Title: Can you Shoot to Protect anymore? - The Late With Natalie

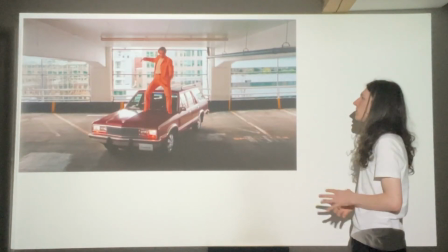Or like this. Again, just the center. There's so much open space on the sides.
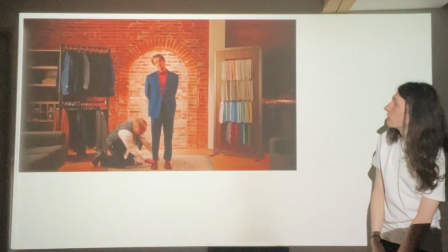And like this scene as well, open space, that isn't really doing anything.
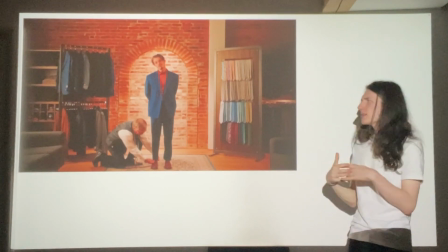None of this information is important.
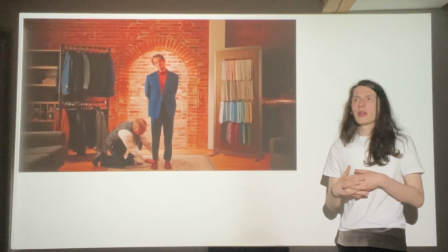And so it's questionable what is this, are you destroying the
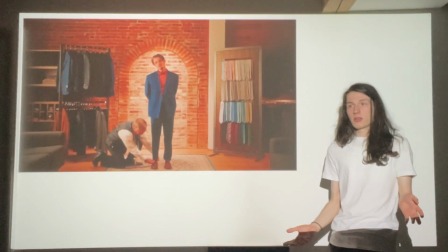art piece for the people that are watching it in wide form format just so that the people that have it in short form format will enjoy it more?
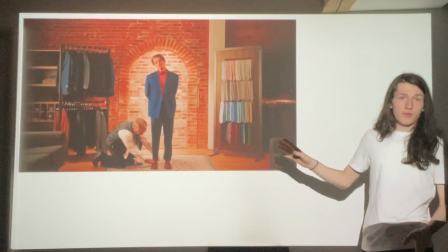And you would think that all of it is in the center, but the entire video isn't.
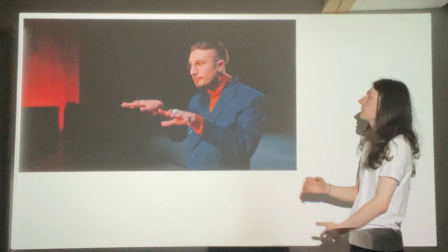Some of it, like this shot towards the end, has it in the third,
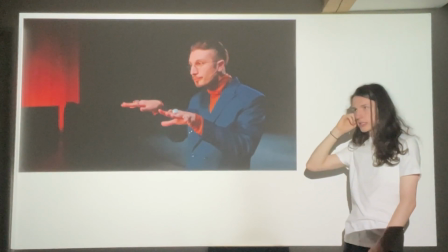2/3, which works, but that's more videos, and you always have to question
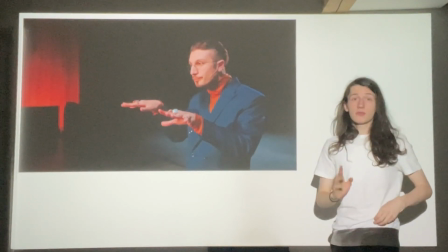if someone is doing this independently, because a lot of these film clips are independent and they're annoying,
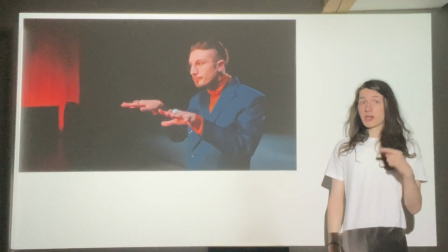right? They are interpreting how to edit this clip.
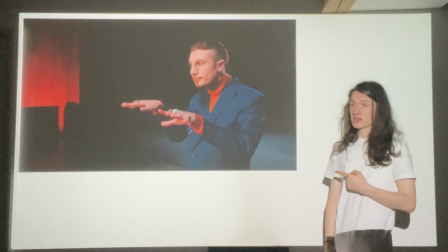So if you have everything in the center, that would work great, because they'll be like, oh, awesome.
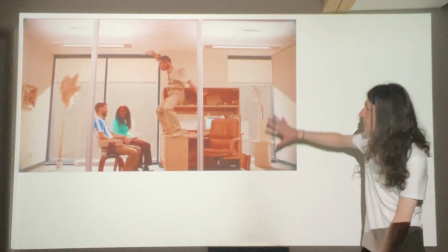And like they'll see a scene like this, and they'll go, oh,
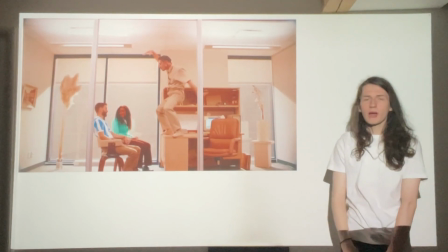everything is between these two literal bars. I can just do that, crop the whole movie like that.
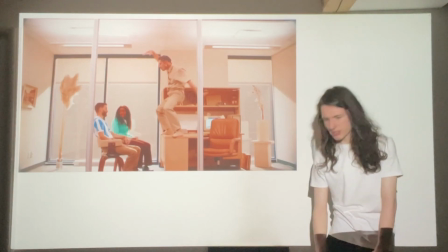I've got loads of clips. But then they encounter a scene like this. Do they now just see the hands?
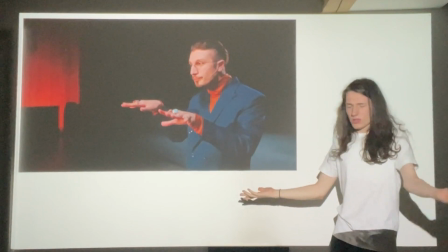What?
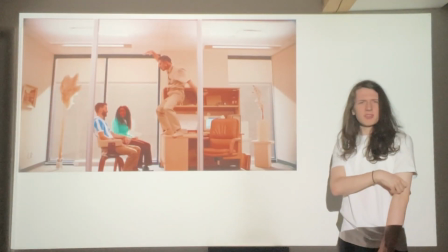But ultimately,
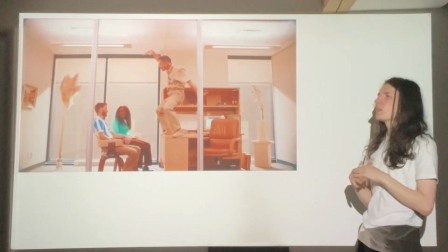even if you assume the best case scenario that you have that people on the internet don't loot your content,
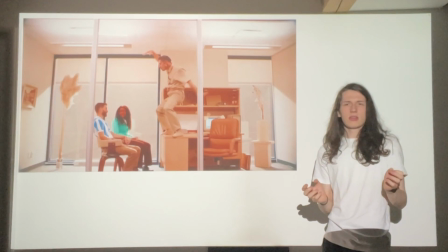then, and you produce it by yourself, right?
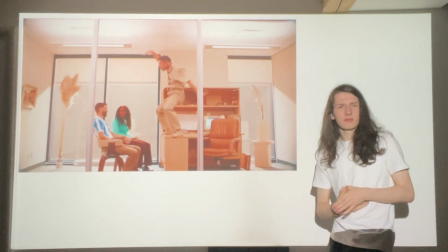You produce all the versions of it ever known, and you make a version that's for a phone.
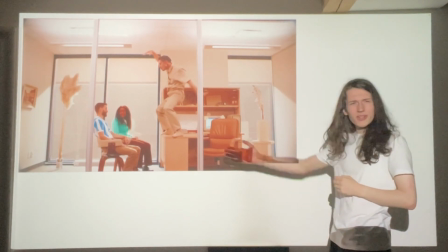Do you want to have scenes like this,
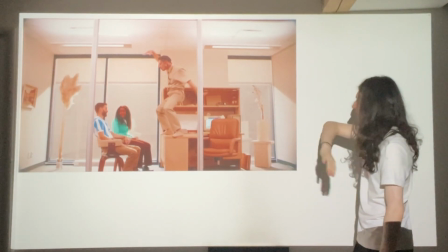where all the information's in the center and the rest is just empty and void and kind of lifeless?
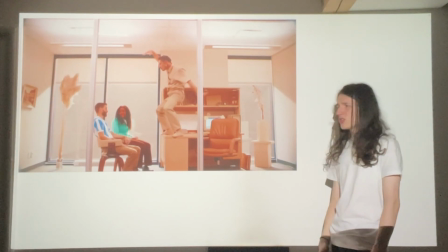Do you want to have the opposite, where you have a scene full of information that you want to tell, but
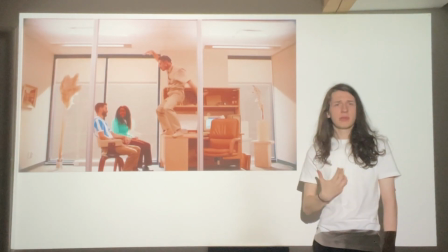only half of the people that ever watch it get to see that?
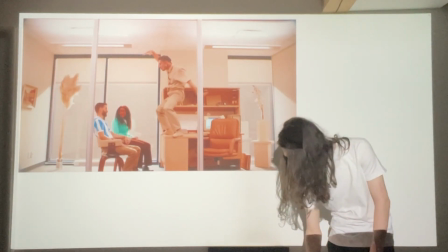And so, going back to the question, I want to give an answer of what I think
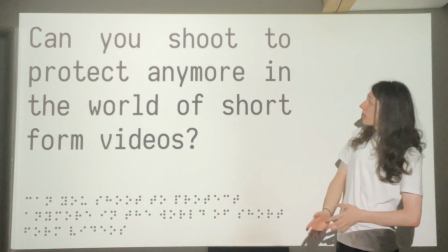is possible. So, can you shoot to protect anymore in the world of short form videos?
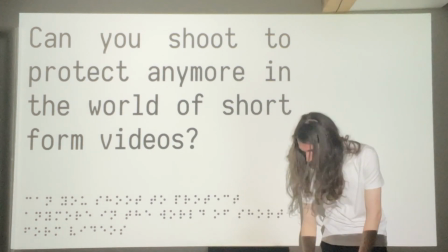Ultimately, I think, yeah, maybe.